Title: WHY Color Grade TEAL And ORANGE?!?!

Hey guys, welcome to Travel Fields. My name is Maddie. Today we're going to talk about teal and orange. Is it good? Is it bad? Is it just a trend? Should you be doing it? Let's find out. Let's get into it.
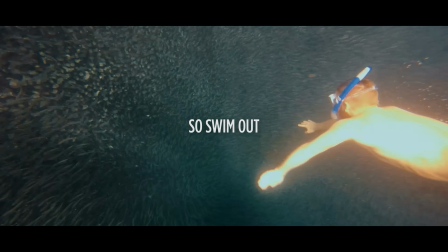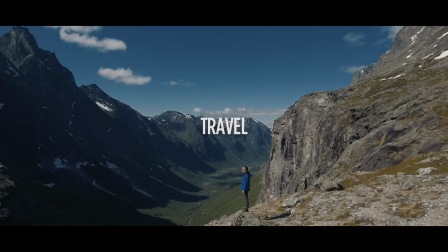So in filmmaking, there's tons of trends that come and go. For example, the trendy zoom transitions and those different transitions that we've talked about in previous videos.
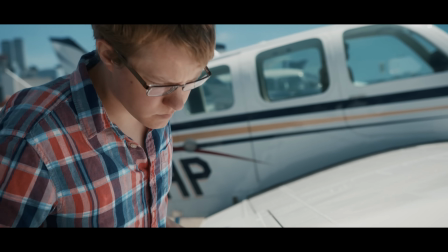Some people would say that the teal and orange look or color grade is just a trendy thing that's going on right now. But I'm gonna tell you why the teal and orange look is here to stay. When I first started color grading and making films, I'd try all sorts of wacky things. I'd be like, oh, this looks really cool, and I'd put purple in the shadows, or I'd be like, oh, this is really good, I'm gonna put red in the shadows. And then I realized there's a really good reason why the teal and orange look is so popular and so widespread. And it actually has to do with the science of color. And before we get into it, I just want to remind you guys that the Cine LUTs pack, these are presets for your videos,
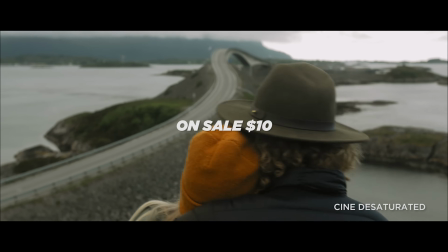are on sale right now for only $10, and also all of my courses are on sale for $20. Even the color grading course, $20 right now for the next couple weeks, so go and check those out. So in every film, there's one constant with colors, and that's skin tones.
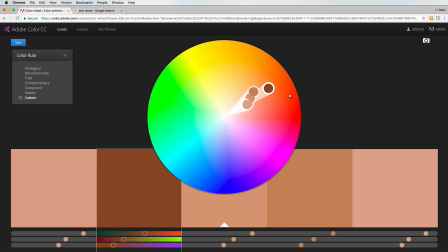No matter what your complexion is, all the skin tones lie on a really small section of the color wheel. We're all in the same color space when it comes to skin complexion. Some skins are darker and some skins are lighter, but we're all in the orange section of the color wheel.
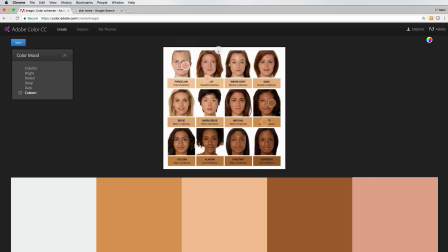You can see here, I took a whole bunch of different skin complexions and put them into Adobe Color. And if you haven't used Adobe Color before, this is a really handy tool.
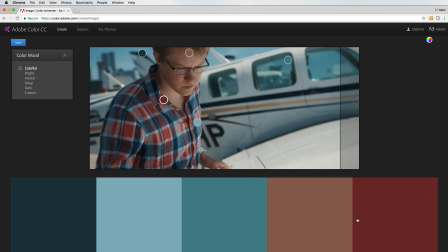You can take a screen grab from any video or any movie, and you'll be able to find out exactly what colors are being used in that movie. What colors are in the shadows and the highlights, what's going on with respect to the color grade. It's really handy.
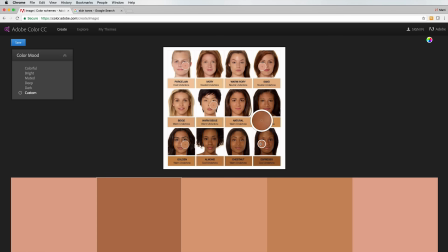So we upload this picture of different skin complexions, and look how similar they all are.
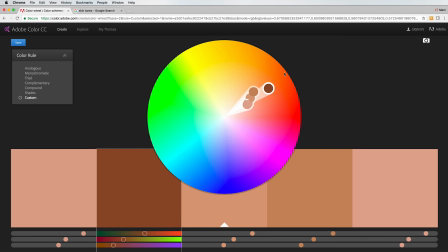They all fit in this one little sliver of the color wheel. It's really interesting to me. So all the skin tones are in the same area no matter what the complexion of your talent is.
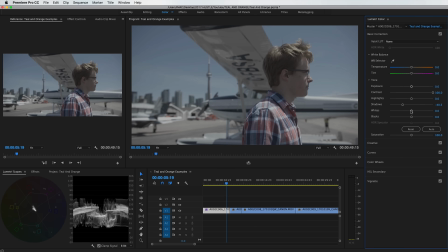Now in filmmaking or color grading, you can use light and shadow to create contrast, or using luminance to create contrast, but you can also use color. And the way we create color contrast is by using complementary colors, which is basically just opposite colors. Not only do they fit well together, but they also make each other pop. So for example, if you have this green background and you have a red dot in the middle, it's gonna really pop out of the middle. Whereas if you make that same circle yellow, it doesn't pop as much as it does when it's red. Okay, so where are we going with this?
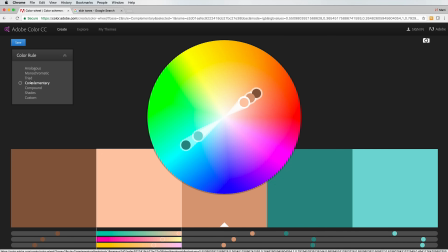Well, if you go into Adobe Color and you choose complementary for those skin complexions that we put in, look where the complementary color is. It's teal. And this is where teal and orange comes from. It's not actually just a trendy thing.
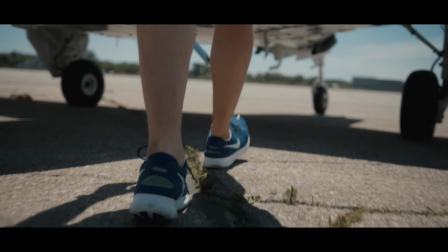It's actually the science of color and our skin complexion. The teal and orange look actually really enhances the storytelling because it really focuses the
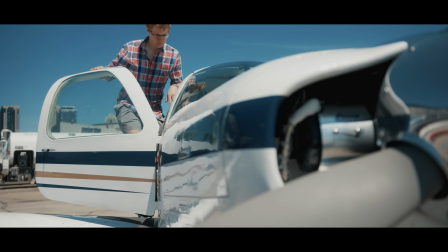viewer's attention to the characters because of that color contrast.
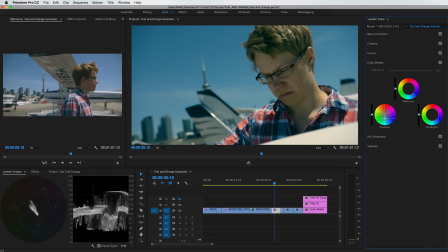Usually you end up putting teal in the shadows and maybe the highlights, and in the midtones where the skin tones lie, you push a little bit of orange.
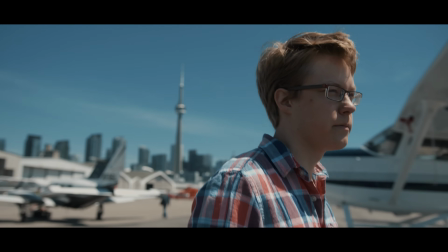So your background ends up being more blue and your subject ends up being orange. And this means color contrast.
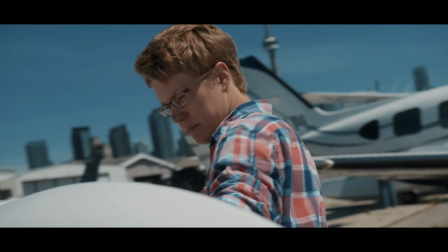Your subjects are gonna pop out of the image more than anything else. You're always gonna be drawn to those faces because of that color contrast,
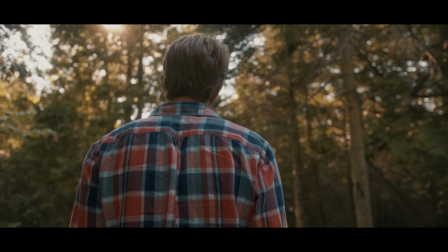and that's why it enhances the story, and that's why the teal and orange look is so popular. It's actually not a trend, it's science. And we humans are super critical of skin tones.
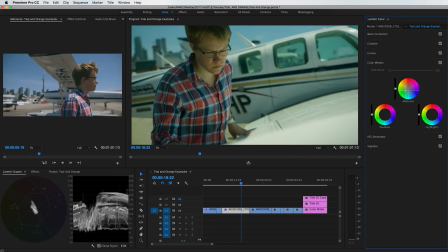If the skin tones are a little bit too green, right away we think, oh, this guy's sick or something's wrong with this person. Or if we go to magenta, then we're thinking this person's an alien or something. This does not look natural at all. There is a little bit of wiggle room.